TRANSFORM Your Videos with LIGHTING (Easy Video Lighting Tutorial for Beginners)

Hey Salam, it's Usman, and in this tutorial we're talking about lighting and some lighting techniques. Now, I have talked about lighting a bit before in previous videos, but in this one we're going to dive a little bit deeper. Now, you might have seen some pretty dramatic before and after shots that I've shared of simply changing the lighting only and not even changing the camera setup to show the importance of how much light can change your scene, change the mood of your scene, the quality and professionalism of your shot, and actually get the most out of the equipment you have. You don't have to have all this expensive gear, and believe it or not, it's not the camera that makes your video look this great. It can help. It's actually majority of the time the lighting. So in this clip I'm going to show you some more in-depth lighting theories and techniques. For example, the 3-point lighting technique. Also showing you what to do in situations where, for example, you're outside in direct sunlight and the sun is blasting in your face,
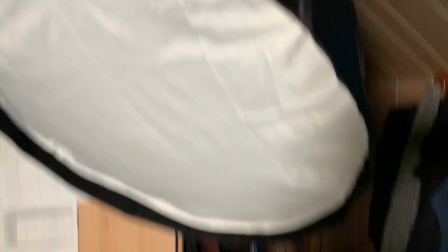[1:03]
and also show you the exact setup that I use here in this room, which does cost a bit, so if you have the budget, that will be for you. And also bear in mind that you don't have to spend a lot of money to get good lighting scenarios. You know, the sun outside is free, it's the best light source that we have. And even indoors, we have windows that bring in natural light, we have clouds that cover that light for us to make it softer and more flattering. And even something as simple as sitting in front of a window at the right angle can take your videos
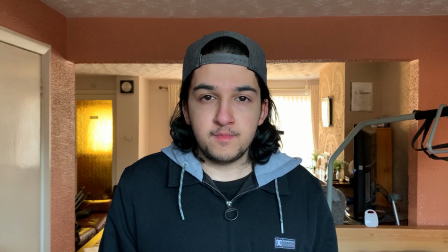[1:36]
to a whole new level compared to sitting in your room in a very boring environment with just a warm, orangey, horrible looking light above you on the ceiling. Alright, so let's jump over to the bird's eye cam and look at some 3-point lighting techniques.
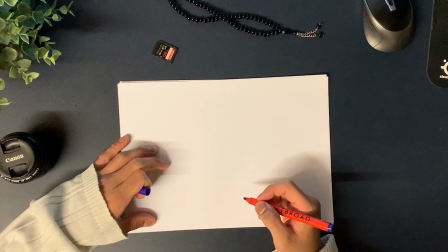[1:53]
So what is 3-point lighting? Well, if your subject is
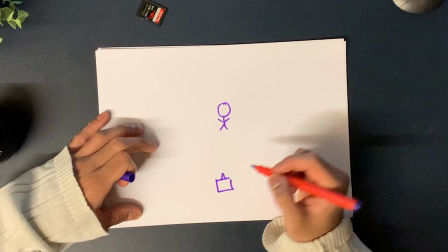[2:01]
over here and your camera is over here pointing at your subject,
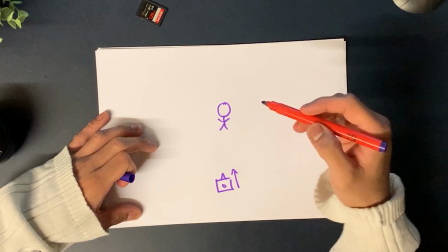[2:09]
3-point lighting is simply having 3 lights coming into your subject at different angles,
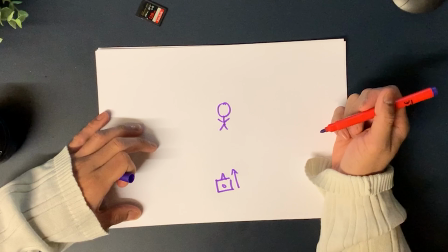[2:17]
each serving their own purpose. Okay, so light number 1 is called
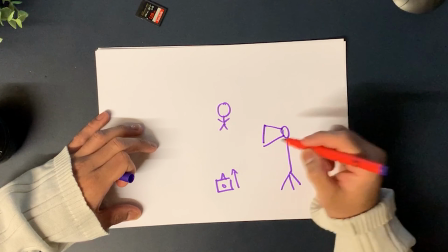[2:28]
a key light.
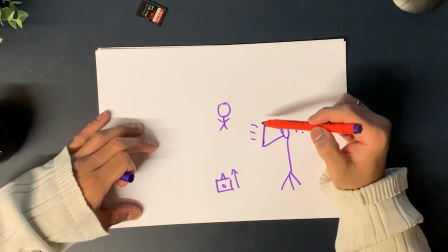[2:30]
Okay, the key light is the most important light that hits your subject's face.
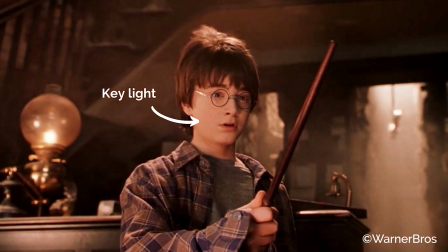[2:38]
This is going to be the brightest light out of all 3,
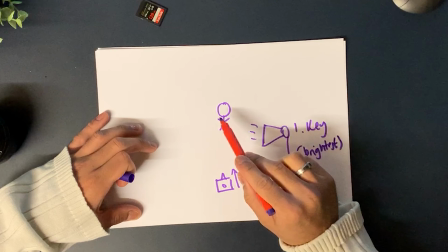[2:45]
and usually you want to have this coming off at a
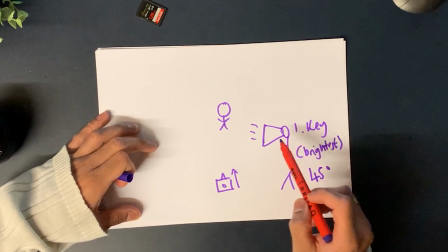[2:50]
45-degree angle, either on the right or on the left, it doesn't really matter.
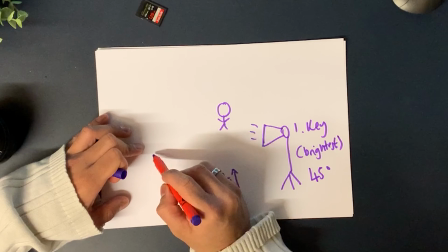[2:56]
Then over here you're going to have a second light source,
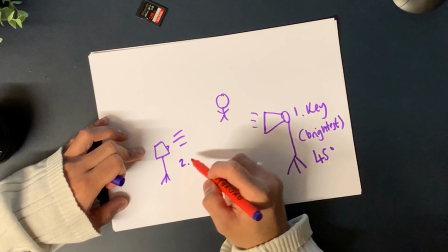[3:04]
and this is going to be called a fill light.
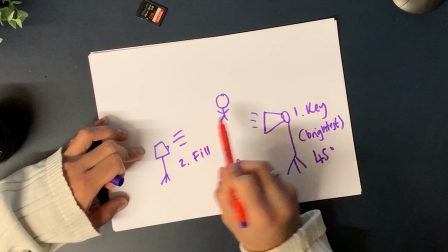[3:09]
The purpose of the fill light is that the key light,
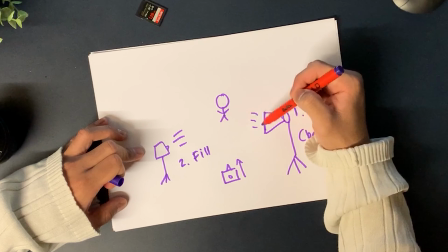[3:14]
because it's only lighting up basically one side of your subject,
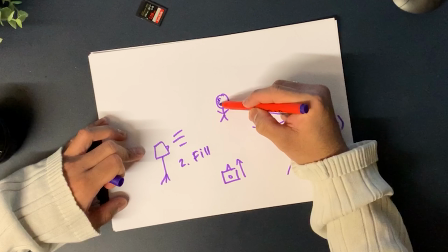[3:19]
this side is going to have some shadows,
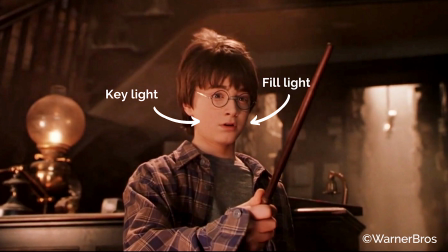[3:23]
and the purpose of the fill light is to ensure that the shadows are being filled.
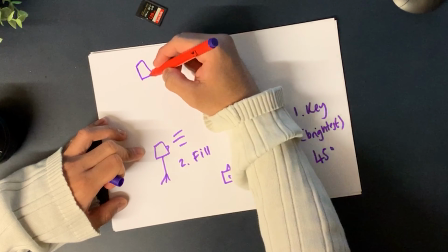[3:29]
The third light over here at the back is going to be called
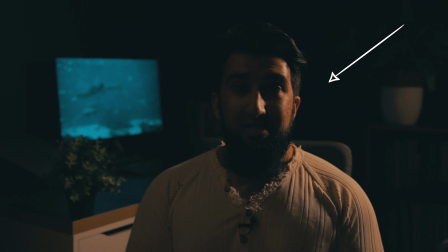[3:36]
your hair light, or some type of kicker light.
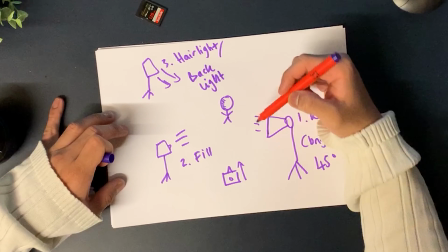[3:42]
So the first one is your key light, which hits your subject as the main light source.
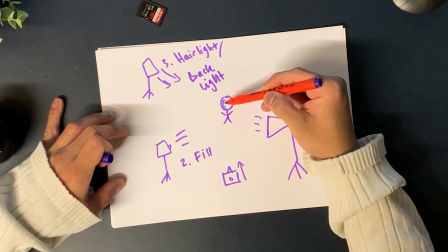[3:47]
The second light, if you want one, is a fill light, which fills in those shadows and doesn't make it as contrasty or dramatic.